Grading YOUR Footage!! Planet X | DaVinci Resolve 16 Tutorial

Honestly, it's such an exciting platform, and it's a new chapter in my life, and one that I am having a blast being a part of. So thank you so much for that. Make sure to smash that like button if you're enjoying the content.
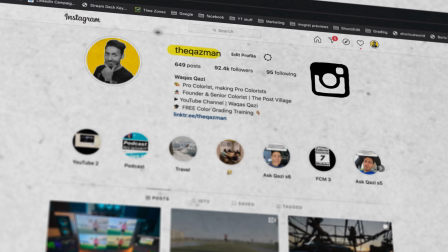Subscribe to my channel if you haven't already. Check out my Instagram page. I'm posting banger content there every single day. Let's roll the intro.
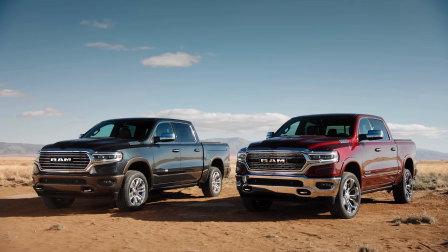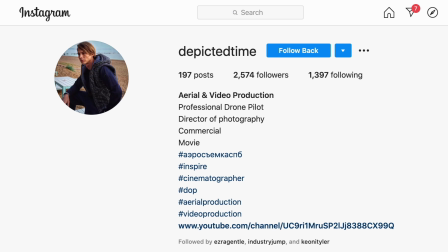Before we even get to grading, I want to give a shout out to Depicted Time for hooking me up with such an epic clip that we're going to be working on.
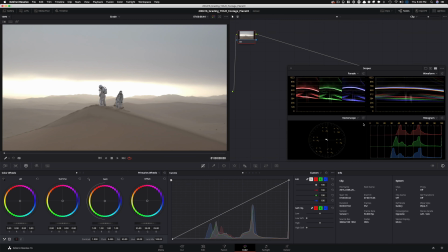Let's get right to it. I am genuinely so excited about this particular tutorial. You guys are going to be picking up some insane tips. First of all, let's just analyze the shot.
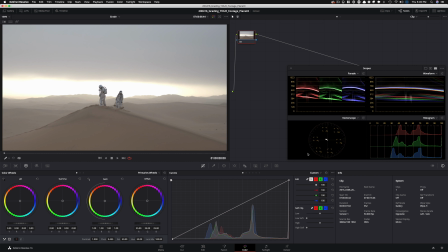This particular clip is shot on the DJI X5S, shot in 4K 10-bit DNG RAW format. And here is the RAW tab. This is your best friend here, because if you look at the scopes right now in its current state, its highlights are blowing out.
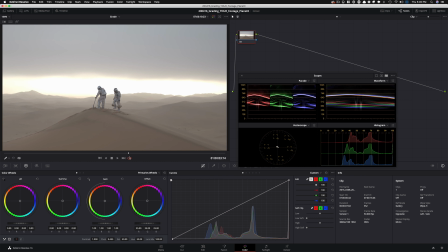I mean, there's just not much that we can do with this image, okay? It's gone. Everything here is absolutely gone.
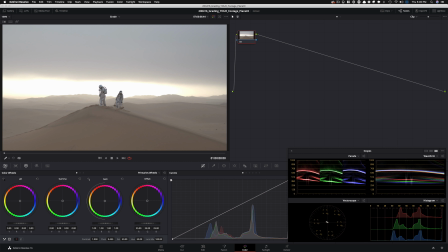But this is the beauty of the RAW module. When you shoot something in RAW, you're going to have this tab and these options available. So right now it's set to the project setting. I can also set it to camera metadata or the Cinema DNG default.
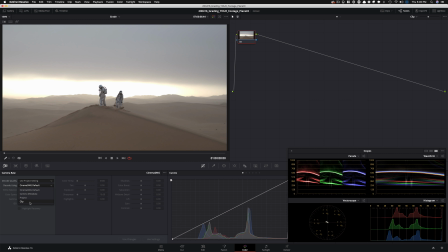So that is another setting. Or even better, we can set it to clip, which is what I want. I want full control here, okay? So I want it in this, and then I want to change the color space. I don't want the color space to be Rec 709. I want it to be Blackmagic Design, so it's in log.
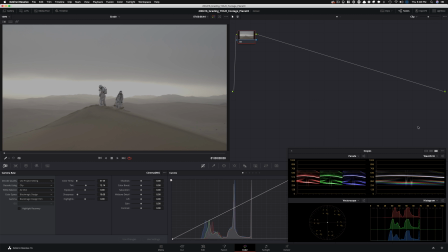Very cool. Now we can work with this. It doesn't look blown out. It's not out of control anymore. That said, it's still not perfect because you see these straight lines, that does show clipping, okay? So even if it's giving you the illusion that it's not clipped, you can see clearly here that this shot is clipped.
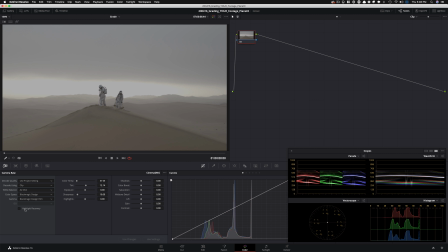So what can we do to go around it? This button right here, your life will never be the same. When I hit this button, look what happens to the top end of this shot. Boom. And just even look at the image right here. So let's do it again. I'm going to turn it off. Look, it's just grayed out and it's mushy.
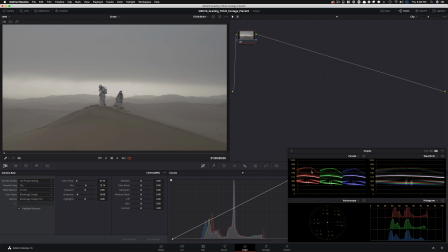I click right here. Boom, it just opens it up. It opens it up so much, not all the way. You can still see a little bit of like a straight line there, but God, it's so much better than this. All right, so this is what we have to work with.
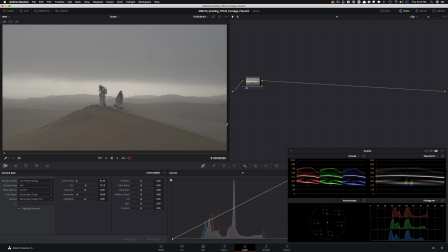Let's just jump right in and let's analyze the image for half a second and see what am I trying to create here. Okay, so we have plenty to work with. You can really see the dynamic range that's been exercised, right? So we got the hottest point, we got pretty dark points, you know, in this black part of the clothing that they're wearing.
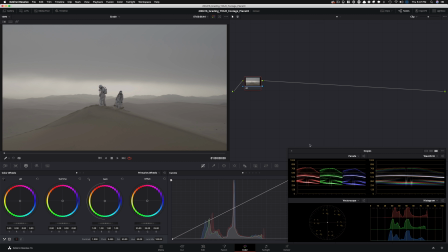And then we got dark skies, and then we got dark sand. So there's so much that we can play with. Now, as I said that I'm going to be creating something really dramatic as if they're on a different planet, then at that point, the sand doesn't need to look like the color of the sand.
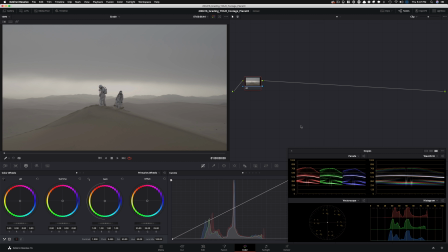And that's exactly what's going to be happening here. We're going to be manipulating all these colors to get something really surreal out of this world. Potential things that can really take this look to a whole another level that you have to watch out for when you're building really creative looks is what you can latch on, you know?
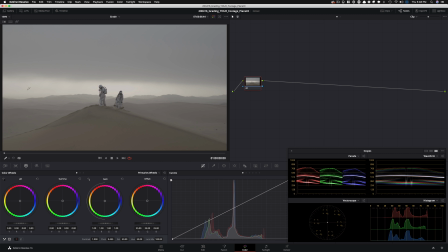So here, I see a great opportunity right there in the sky. I can do so many cool things and add so much color into the sky and just really make that the highlight of this entire shot, and then have the rest of the shot be, say, a supporting cast, if you will.
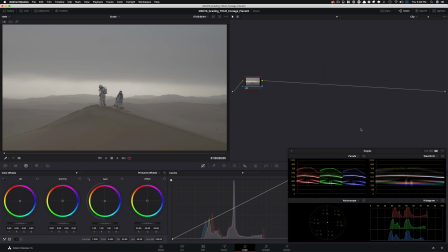Our characters are wearing white, which means it's going to be pretty easy to sort of isolate them and really pop them out in the image if necessary, right? Or we can just go the Roger Deakins and Mitch Paulson route and just have a very natural feel other than overdoing everything.
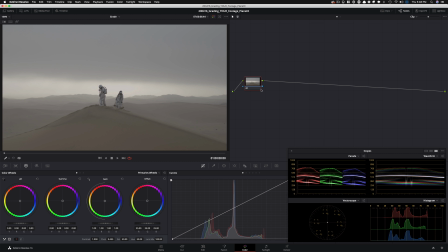Let's just jump right in after keeping all these things in mind.